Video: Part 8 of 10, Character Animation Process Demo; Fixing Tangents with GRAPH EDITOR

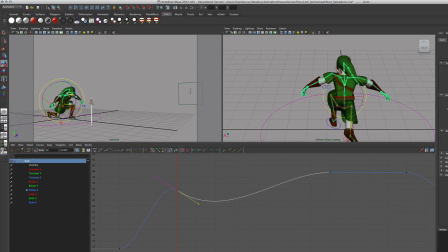I can actually grab this and pull it down to make it look like he's being jerked around a bit. Now, and the last one will be his neck. His gut, his chest has it.
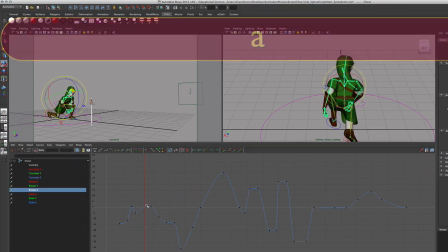Rotate Z. Yep, it kind of rocks back and forth, correct?
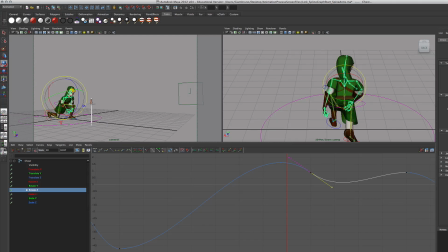Or not. Give it a little bit more. And so what you're doing is you're creating these wonks that kind of create this absorption. And then the last thing with his neck and his head. Rotate Z. So he's hit right here.
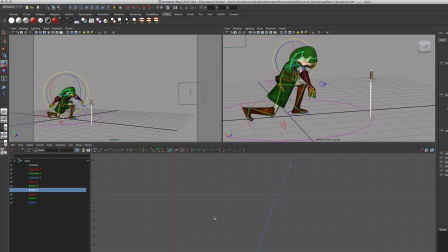That's where he hits the ground. So I'm going to take this spot and I'm going to pull it so that his head still rocks forward.
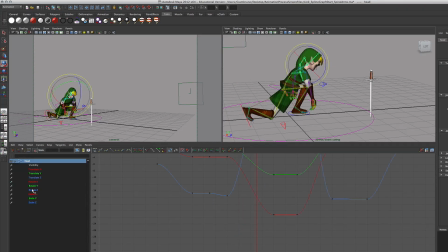And one more with the head. Rotate Z. And I can do the same thing for the, there it is.
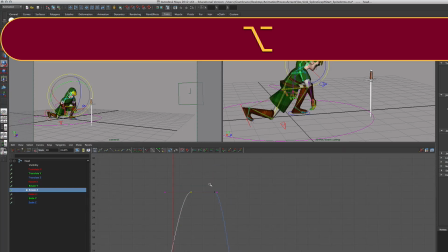That's the spot I'm looking for. Instead of having it flat, I want to grab this handle,
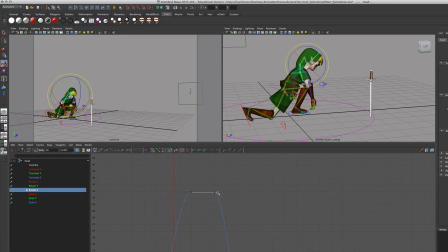and I'm not breaking the tangent, I'm just grabbing that handle here and creating a less stable line, which will cause him to kind of really look like he's over-rotating. Now the timing of it's not perfect, and I'm actually going to go back in what's called the offsets and kind of fix that.
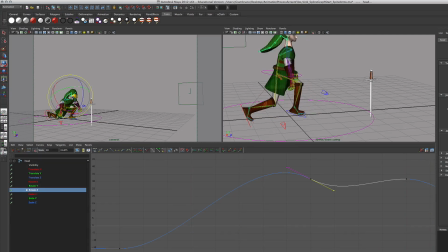But I'm kind of unstabilizing his back a little to make it look like he's swaying. I could continue with the hat here, but I'm not going to. The hat, I'm like, so he pops up and the hat bounces up, swings down. And again, as he goes here to grab, I don't need to do much.
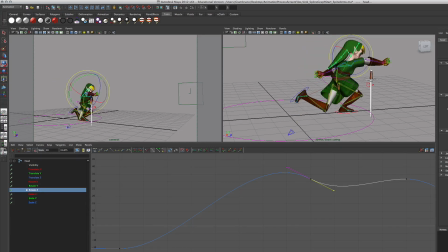The way he's grabbing, in fact, I don't need to do anything. His spine, everything works there, and then he pops up.
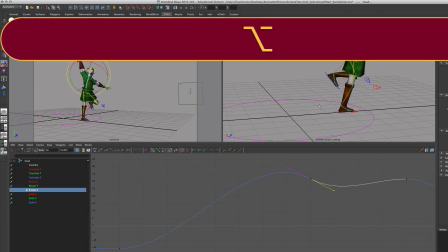Now, here I can also kind of wonk some of his spine to kind of make it look like he's stabilizing it.
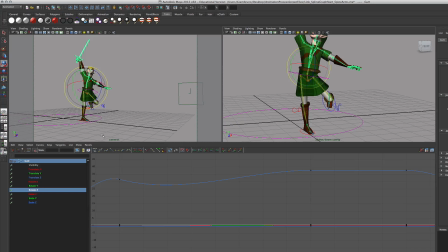So again, this time it's going to be the rotate Y.
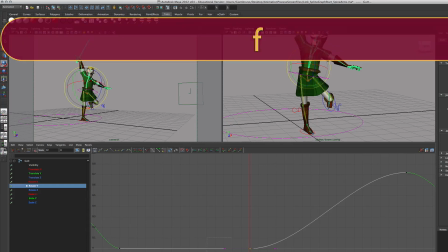I just find this spot, focus in on it, and give him a little dip so he's not as stable.
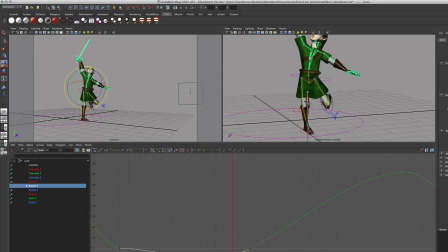So now he kind of bends in a little bit. Again, that looks like he's collapsing in on himself, but on this window, on my perspective view, it's barely noticeable. And that's why it's okay. And notice how he looks a little more fluid just by changing that one.
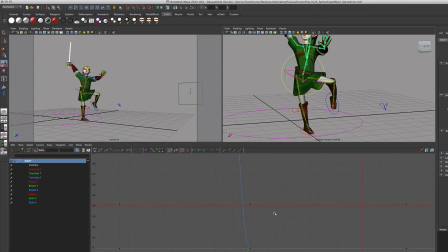So each little one I twist or I manipulate just a little bit. So it's flat right here. He's not moving a lot here. So once again, I can just grab these handles and kind of give him a little bit more of a yaw to his bend.
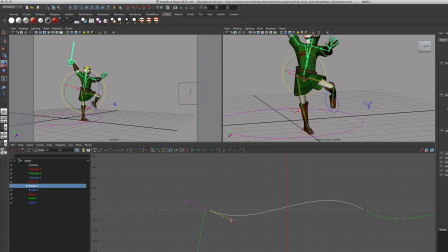And it kind of just makes him look that more real. That's what we're going for. So it keeps him from being completely static. I can do the same thing to the neck and keep going. So the questions you have to ask yourself as you're rotating is there a stable spot?
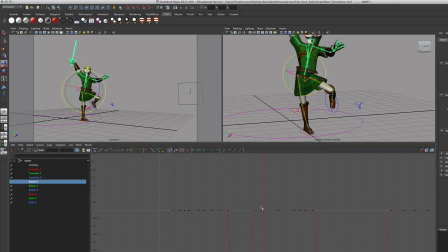Do I want him to be so stiff and stable that it's a completely flat line? And can I actually break that up? I could also hit spline, and that would really cause a lot of dips. So I could switch it from auto, which will recognize when it's flat and keep it flat.
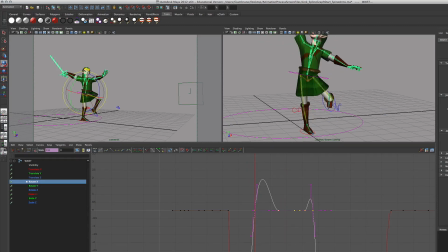I could switch it to a spline here and give him a little bit more of a dip and movement around those places. So now as he moves, his back is not this like static piece. It's definitely moving around and bending. And that's what we're going for.
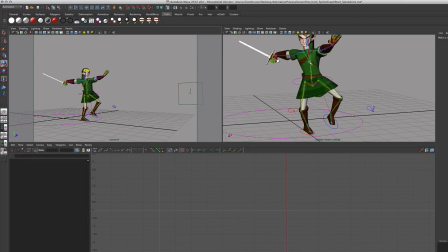We're trying to make him look less stiff. I'm also going to play with this a little bit on the chest, and again along the rotate Y. So as he bends up, he's arcing this way. And this is with his chest, and then he moves forward.
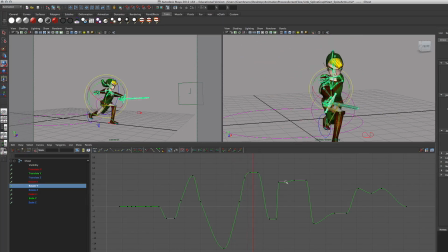So there's a lot of movement here, and notice this spot is flat,
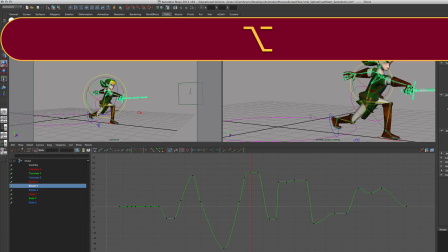and I want it to be flat because he's definitely poking forward, and so I don't want this one to kind of bend in.
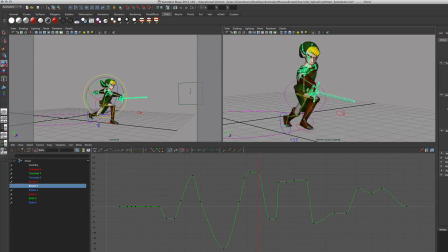So that flat's okay, especially on the spine and stuff, but you definitely want,
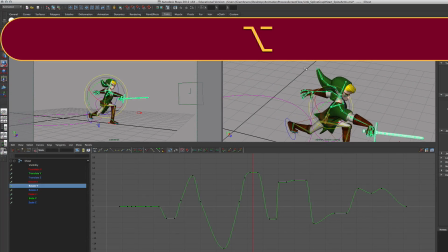like his hat here is way too static. So let's look at his hat at this point on the rotation,
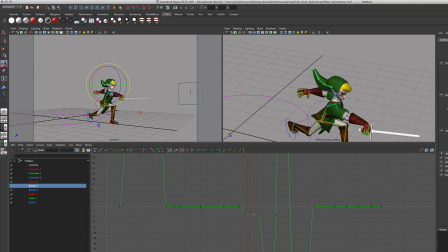and as he comes forward, I want the hat still moving, right?
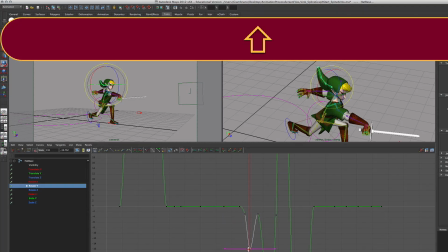So I'm going to take this and kind of move still with it, and then maybe rotate Z. And if it's flat, I'm definitely going to pull that up or down. Oh, wrong handle, sorry.
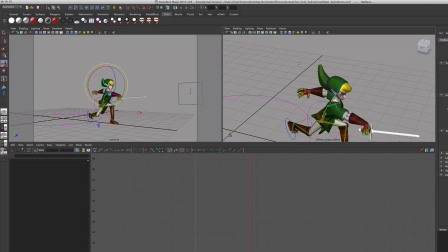What those will do is they'll just make the movement less static.
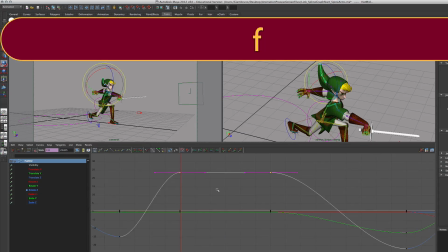So it's really a matter of judgment. Every time something's moving or holding, you want to make sure you feel like it's doing what you want to do.
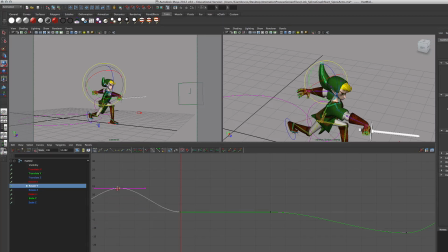Now you can do it with just rekeying as well, but you can do it in the graph editor. So I'm just kind of making it swing, making his little hat tail here kind of swing back and forth just a little bit more than usual,
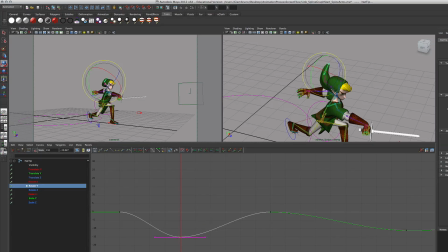just to kind of give it some extra movement. So now when I swiggle through here,
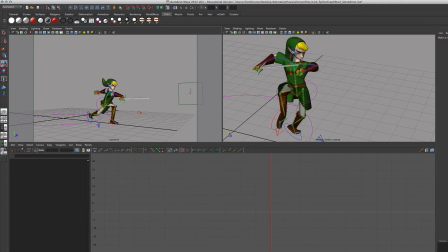let's see, as he moves through, the hat is definitely swaying a lot more and making it look more like fabric, just by giving it a few extra bobs. Now there's this one part here, it's a little too static again.
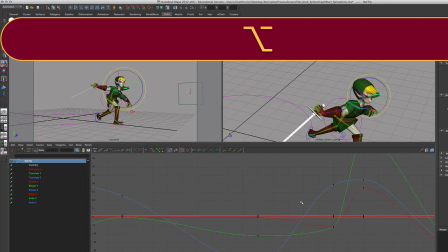So I'm just going to find that spot. There it is.
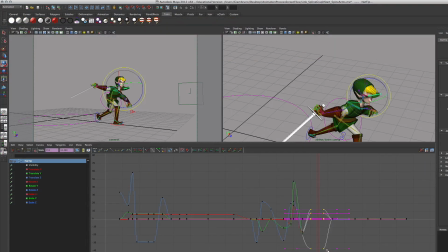That's the flat spots right here. So I'm just going to give him a slight wonk or two so it's not flat. Maybe a little more, maybe a little less. And what this does is it creates
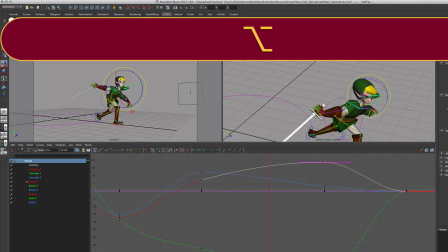extra movement, and especially if it's like a cloth-like place, you want it to have that extra spot on the graph.
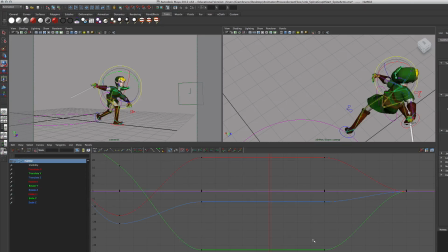I'm going to do the same pass with the arms very quickly. So I'm going to, the same exact concept here. If I want it to be static, it'll be flat. If I definitely want some more movement, now let's just see how that looks. Does it give a little more sway to it?
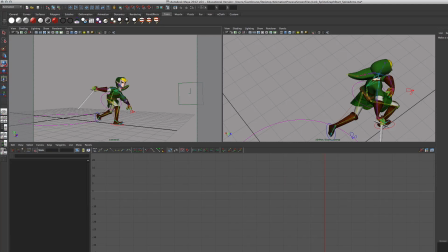Swings back, and definitely has this little tail whap to it. And this last little piece right here where it comes back into this normal position, I'm going to do the same thing again.
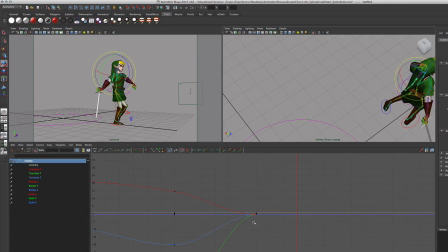So his head, his hat, swings back and forth. I'm going to go to the green one, that's rotate Y. And instead of him just, notice it's flat right here, right? So when he comes to this upright position, maybe I want it to wiggle back and forth a little bit more.
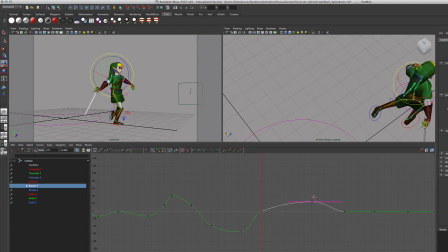So I can take this one, pull it up, this one pull it down,
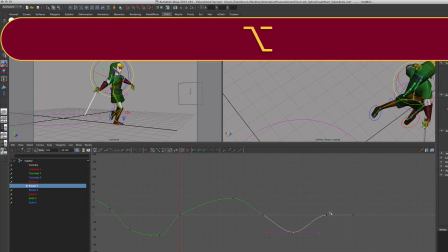and now I've got a little bit of a hat oscillation happening here before it comes to rest.
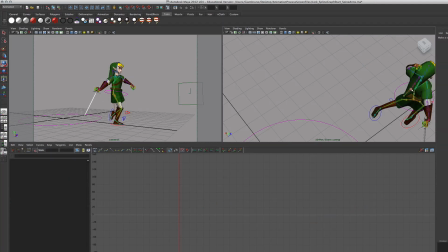And I can do that on several different joints. I'm doing this all with the graph editor. I could repose it elsewhere, but it's simple enough just to kind of give it just a little more movement.
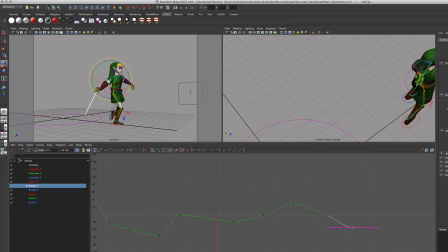Swing, swing, and now it's wiggling. It's never stopped.
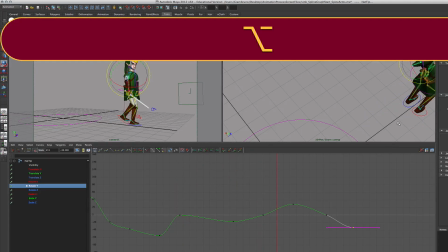It's always moving. And I'm looking at this hat right here.
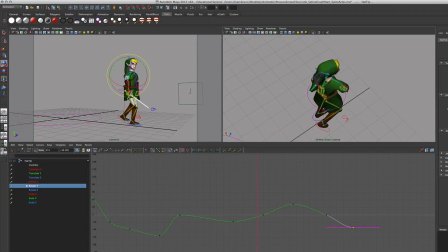It's always swinging back and forth just a little bit to get it moving. One more right here just to kind of make it look real. Again, so this is after he swings. It comes back.
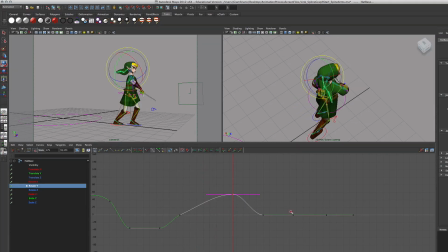I'm going to continue it up, continue it back, and continue it back up. Just to kind of give it like a pendulum swing to it. Maybe I did that too much.
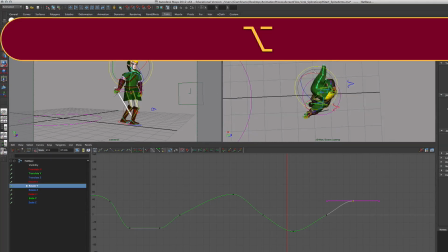That's fine. That's it. No comment.
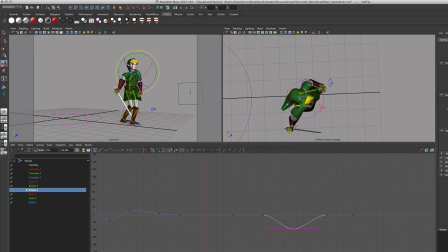There you go. That's the dummy. Get swing. This way. Back down. And these up.
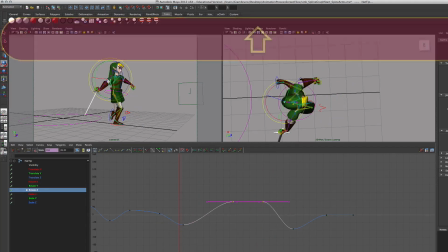Just keep moving.
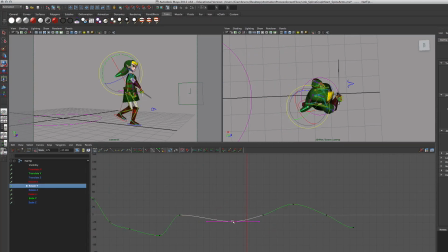Back to the right. Like that.